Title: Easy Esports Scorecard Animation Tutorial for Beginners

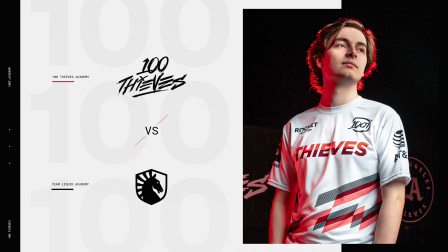0:00 Today we're going over an incredibly basic and easy way to animate a static esports graphic using one tool in After Effects.
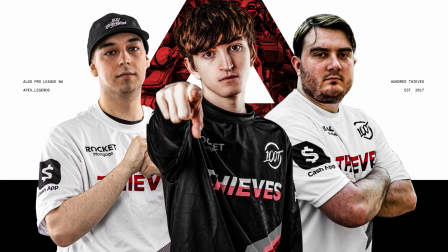0:07 We'll be using design thinking and principles to show that animation does not need to be complicated to be effective if you're utilizing it the right way.
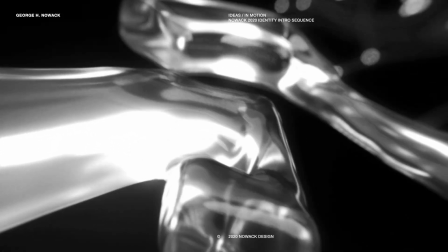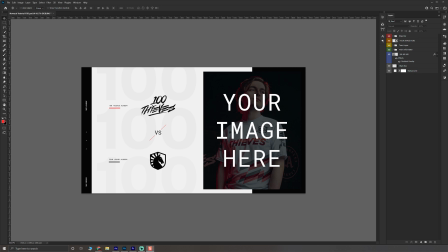0:21 To start off, I have a Photoshop file here that you can download in the description. I have it sectioned off into categories based on how I group my information together.
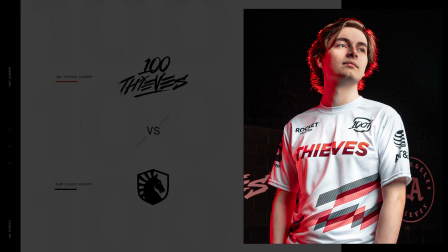0:29 My hierarchy for this image is divided into five pieces. the photo, teams, subtext, sidebar, and background elements.
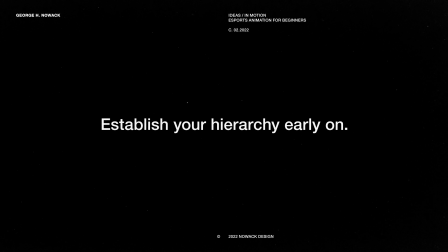0:36 It's important to define your hierarchy and groupings before animating, as it gives you a clear path on how to time your animation.
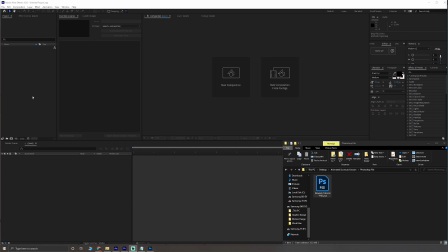0:42 After editing and saving your Photoshop file, you can import it to After Effects by taking the file and dragging it into your program.
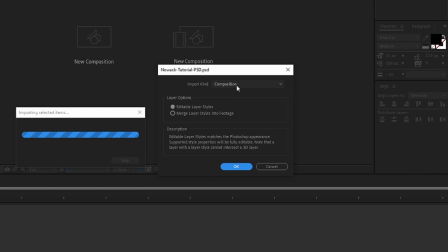0:49 Make sure Import Kind is set to Composition and Editable Layer Styles is selected.
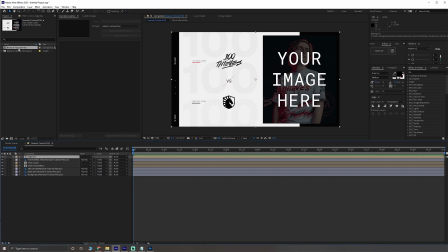0:53 In your project panel, double-click on your composition to open it, and what you'll see is that your layers will be grouped and divided, similar to your Photoshop file.
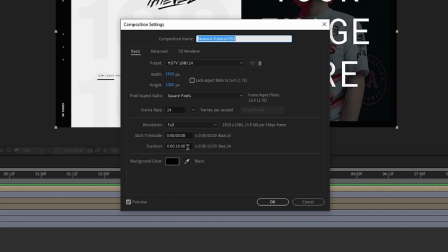1:00 Here's what my composition settings look like. I'm working with 24 frames per second and my composition is 10 seconds long.
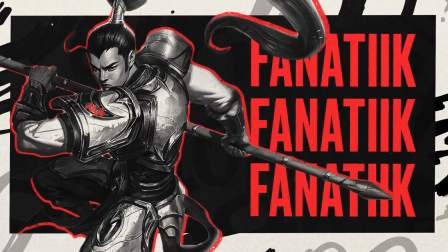1:06 Usually my esports graphics are around 5 seconds, but I like to add a few seconds of buffer in case it ends up being longer.
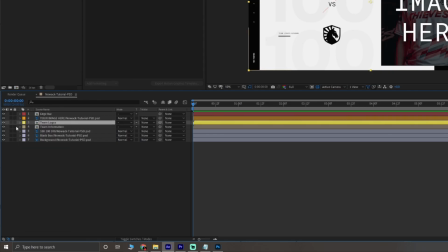1:12 I'm going to color code these layers just so it's easier to tell each one apart for the tutorial.
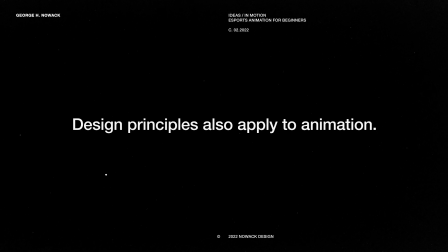1:17 Just like in design, hierarchy and visual flow is really important for creating a balanced animation.
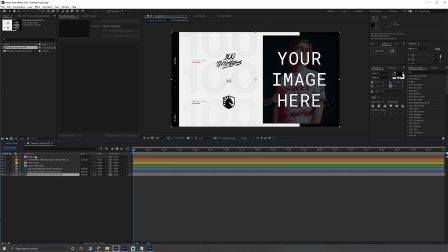1:22 I want the photo to be the star of this graphic since it's the largest, so I'll start by selecting the layer and typing P to bring up its position. Hover over Position, right click, and select Separate Dimensions. This will allow you to change the speed of your animation, so it's important to make sure you do this first.
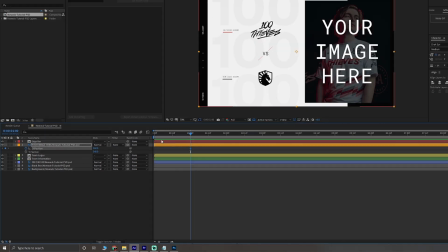1:37 Move forward one second in your timeline and place a keyframe on the X position. Then go back to your starting point and drag your photo to the left until it's fully out of frame.
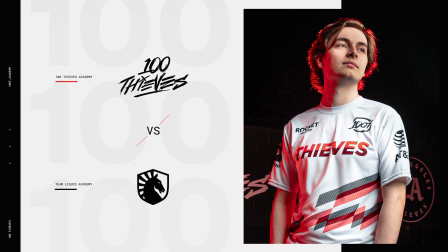1:45 You'll see if you play your animation now, it moves at a linear speed.
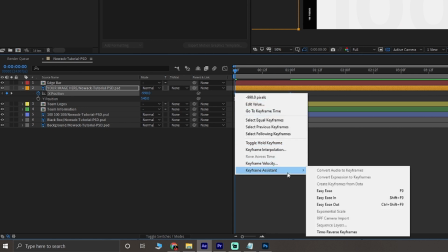1:49 To fix this, highlight both of your keyframes and right click, go to Keyframe Assistant, and select easy ease or press F9 on your keyboard.
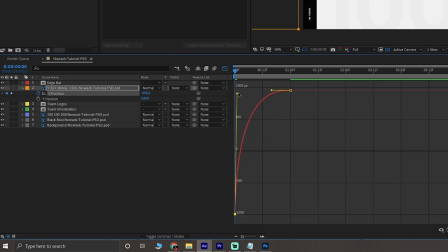1:56 Click on the graph editor icon above your layers and move the handlebars of your keyframes until they look like this.
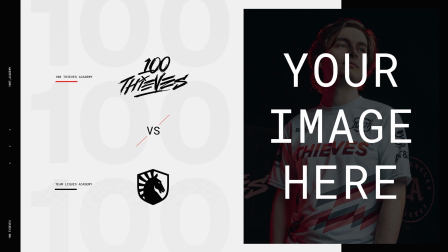2:01 This is telling After Effects that we want the speed of our animation to start off fast and then slow down until it reaches its resting point.
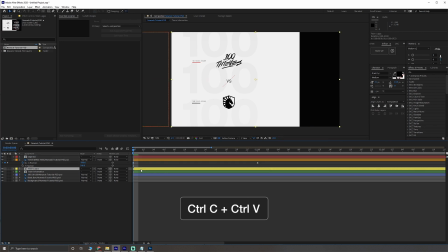2:08 Now highlight and copy your two keyframes from your image and paste it at the start of your other layers, leaving out the black box and background layers.
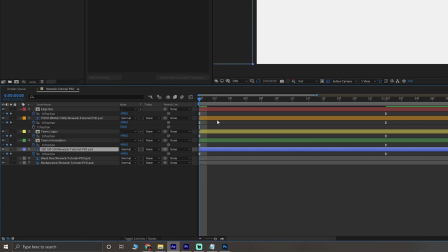2:15 Now we have more movement, but the animation still feels flat and predictable. We can solve this by offsetting our layers and and moving them forward two frames at a time.
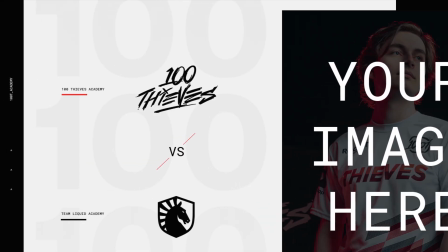2:23 This will separate our groupings we defined earlier and create artificial depth where the numbers in the background look as if they're behind the logos and text.
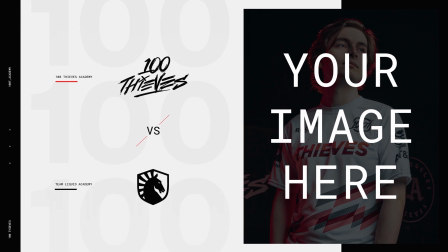2:31 Since everything in the animation is currently moving from one side, I included a black shape behind the image to establish a separate movement that contrasts with what we've made so far.
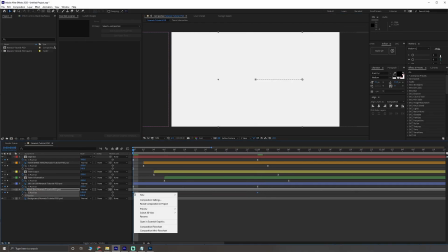2:40 Using the same position method, I'll move this shape from the right to the left side of our screen to make our movement feel less repetitive and predictable.
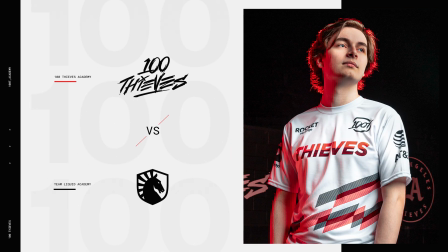2:47 With just the position tool, we've quickly gone from a static graphic to an animated one with depth and dimension you can easily expand on this using
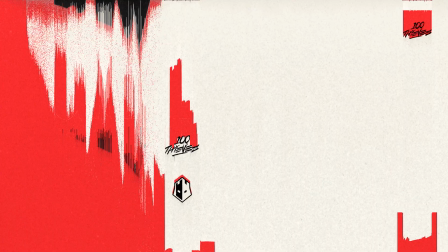2:54 other simple tools and after effects to make dynamic animations that create additional value in your work if you need to export your finished product i have a tutorial on how i export these graphics here thank you for watching and i hope to see you in the next video